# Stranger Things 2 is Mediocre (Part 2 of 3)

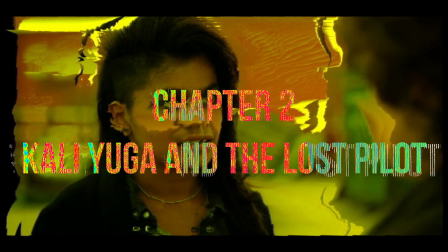(0:05)
Chapter 2, Kali Yuga and the Lost Pilot.
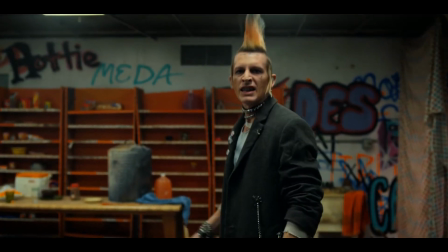(0:09)
The Lost Sister is an episode that no one seems to like, and is generally considered the worst aspect of this season.
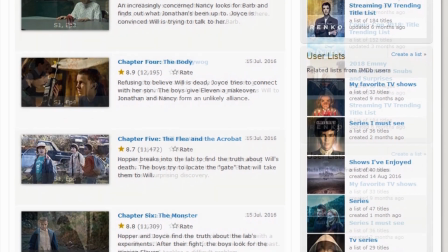(0:17)
Every episode of Stranger Things on IMDb sits over or above the extremely high score of 8.5,
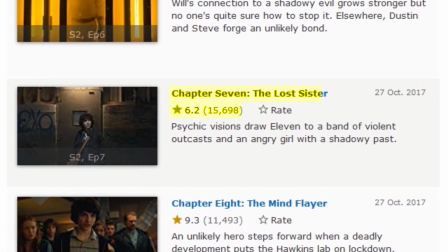(0:24)
except The Lost Sister, which sits at 6.2. But I think the reasons for it being so shit are a lot more complex than people usually give it credit for.
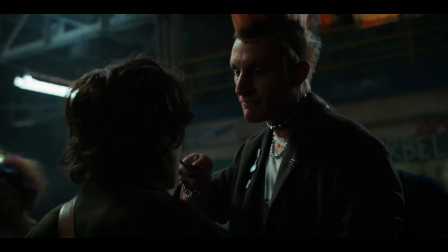(0:34)
Yes, it's bad and cringy.
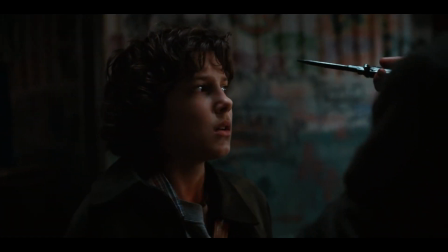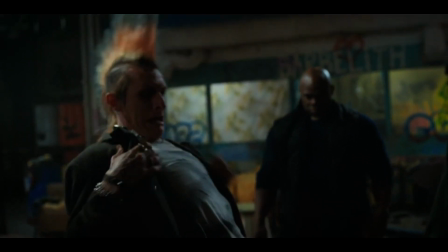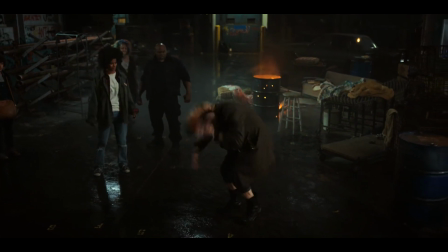(0:47) You're a terrible dancer, Axel.
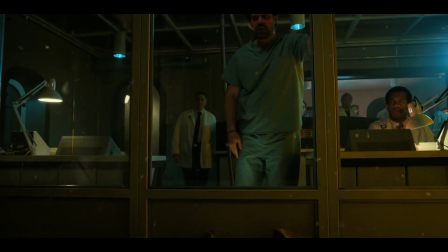(0:54)
Yes, it's shoehorned in at literally the worst time, between this ending in episode 6
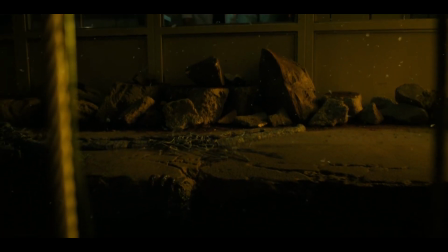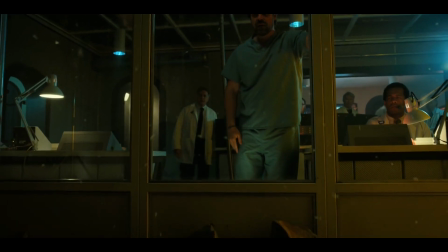(1:06)
and this opening in episode 8, exactly where episode 6 left off.
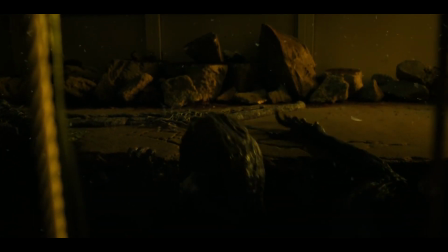(1:15)
What's more bizarre is that the Duffers planned the season to be structured like this. This episode was always locked in at chapter 7. I don't know why. It was always that we were going to have this climax at the lab with the dogs coming out of the hall, and we thought it would either be cool or really annoying to step away for an episode.
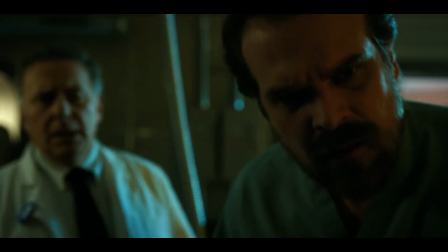(1:33)
Yeah, it's just annoying. It completely ruins the flow of the narrative, which had only just started to pick up. It's almost like doing a whole little other pilot episode in the middle of your season, which is kind of a crazy thing to do.
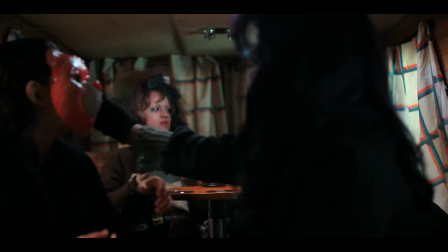(1:47)
Yes, doing an episode that functions like a pilot for another show in the middle of your season is insane.
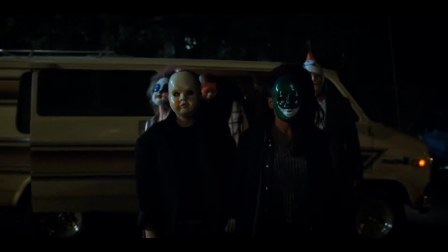(1:54)
It's so different to the rest of Stranger Things that it is incredibly jarring. It was just very fun and exciting for, I think, all of us to just explore some different tones.
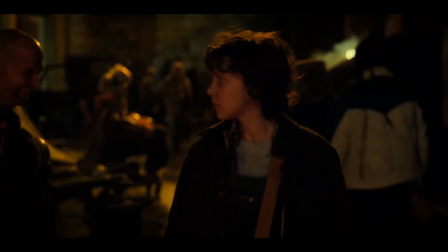(2:04)
Yeah. And some of the grittier sort of urban 80s movies, and that, capture that kind of vibe,
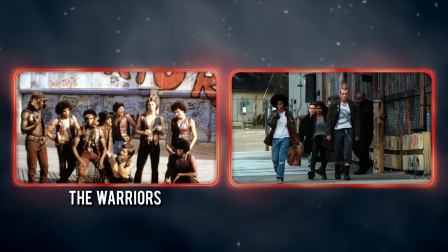(2:10)
and just basically expand the show a little bit beyond this town of Hawkins.
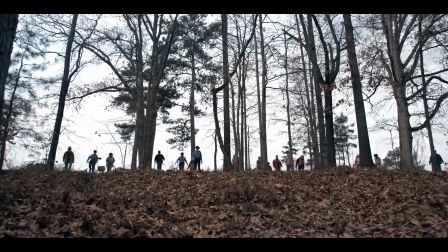(2:15)
Stranger Things' aesthetic just doesn't gel with the whole gritty urban punk thing.
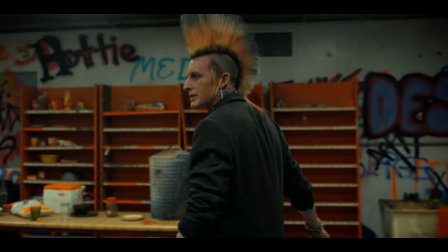(2:19)
The lighting for most of this episode is diffused, like the rest of the show, when it probably should have been harsh and chiaroscuro.
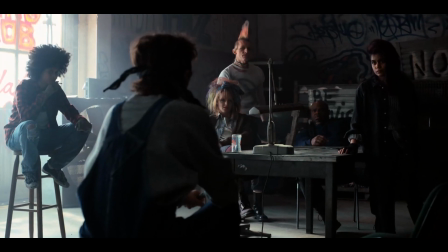(2:26)
This shot here is the closest it comes to what I'm talking about, and looks pretty good, but compare it to how flat the rest of the episode looks.
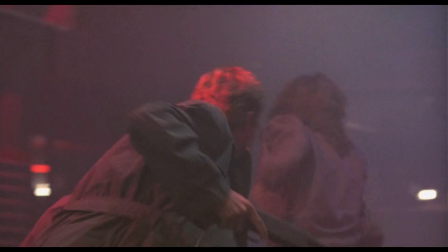(2:35)
And then compare those shots to how good their aesthetic influences look. Terminator is obviously a big one, and they even reference that film several times this season.
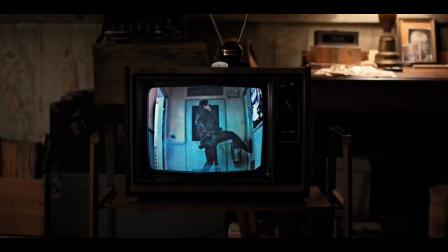(2:45) Inhuman, relentless. Arnold Schwarzenegger is the Terminator.
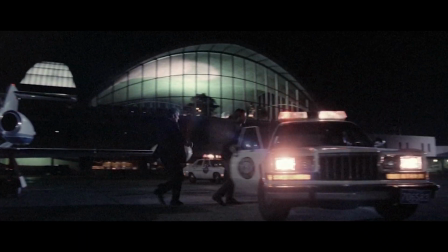(2:51)
Warriors as well. Maybe even the night exteriors of Michael Mann's films.
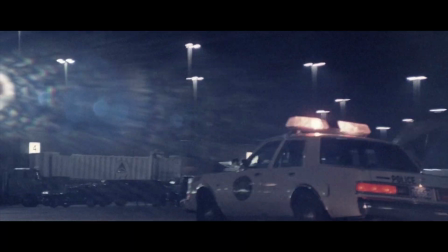(2:55)
Just look at how shadowy and grainy all of that stuff is, and how this shit pales in comparison.
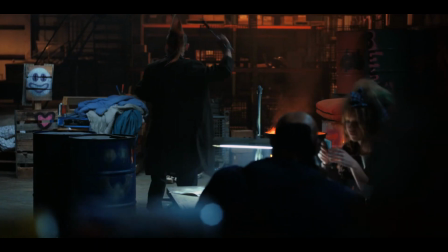(3:02)
Everything here looks so contrived, and even a bit setty, as in, it looks like a set.
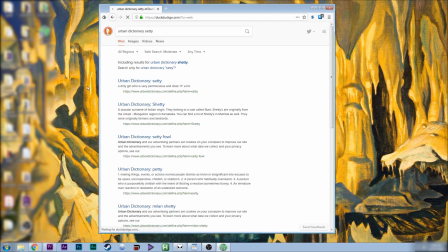(3:10)
Well, people know what the term setty means. Urban Dictionary, setty, a dirty girl who is very promiscuous and does it a lot.
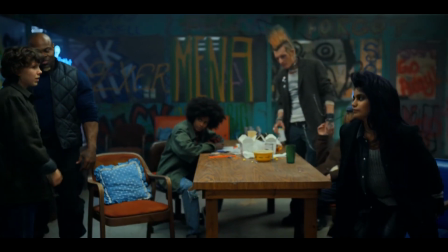(3:19)
Okay, in this context, setty means it looks like a set,
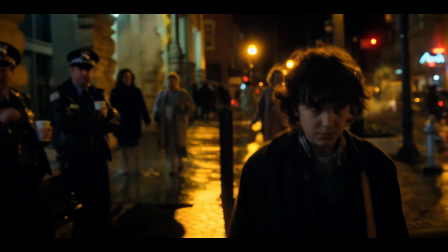(3:24)
not like the urban Chicago location is a slot or something.
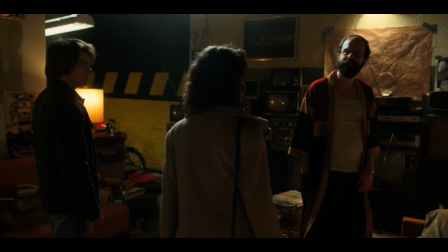(3:29)
Stranger Things just generally has a little bit of a manufactured look, but it's hard to critique considering how beautiful and detailed a lot of these sets are.
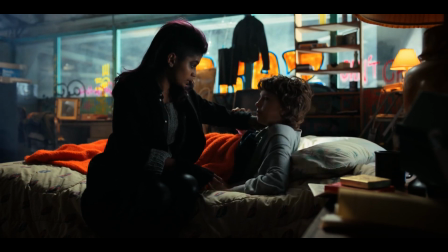(3:37)
But here, it almost looks like the set of a kid's show. It screams the opposite of punk.
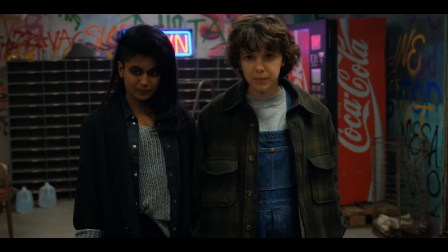(3:43)
It's manufactured, clean, and bright, when it should be messy, grainy, and dark.
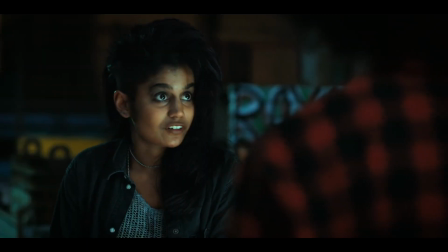(3:49)
But this isn't the real problem.
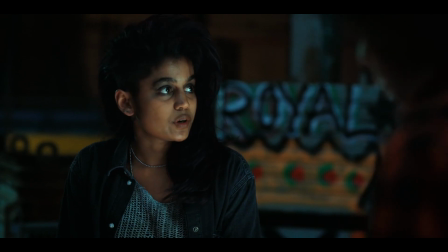(3:51)
A lot of people think that this episode is bad, but because it exists in its own little world, that it has no impact on the rest of the season.
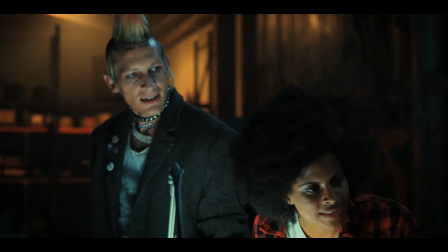(3:59)
I think it's the opposite.
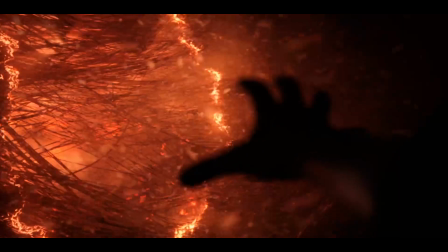(4:01)
In many ways, this episode fucks the entire ending of this season, pushing it in a strange and misaligned direction.
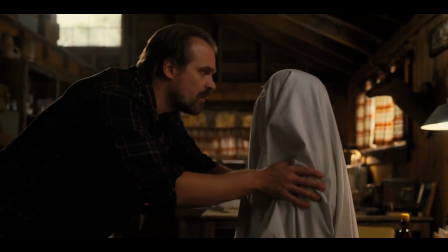(4:09)
But first, let's pull back a bit.
You go out there, ghost or not, it's a risk.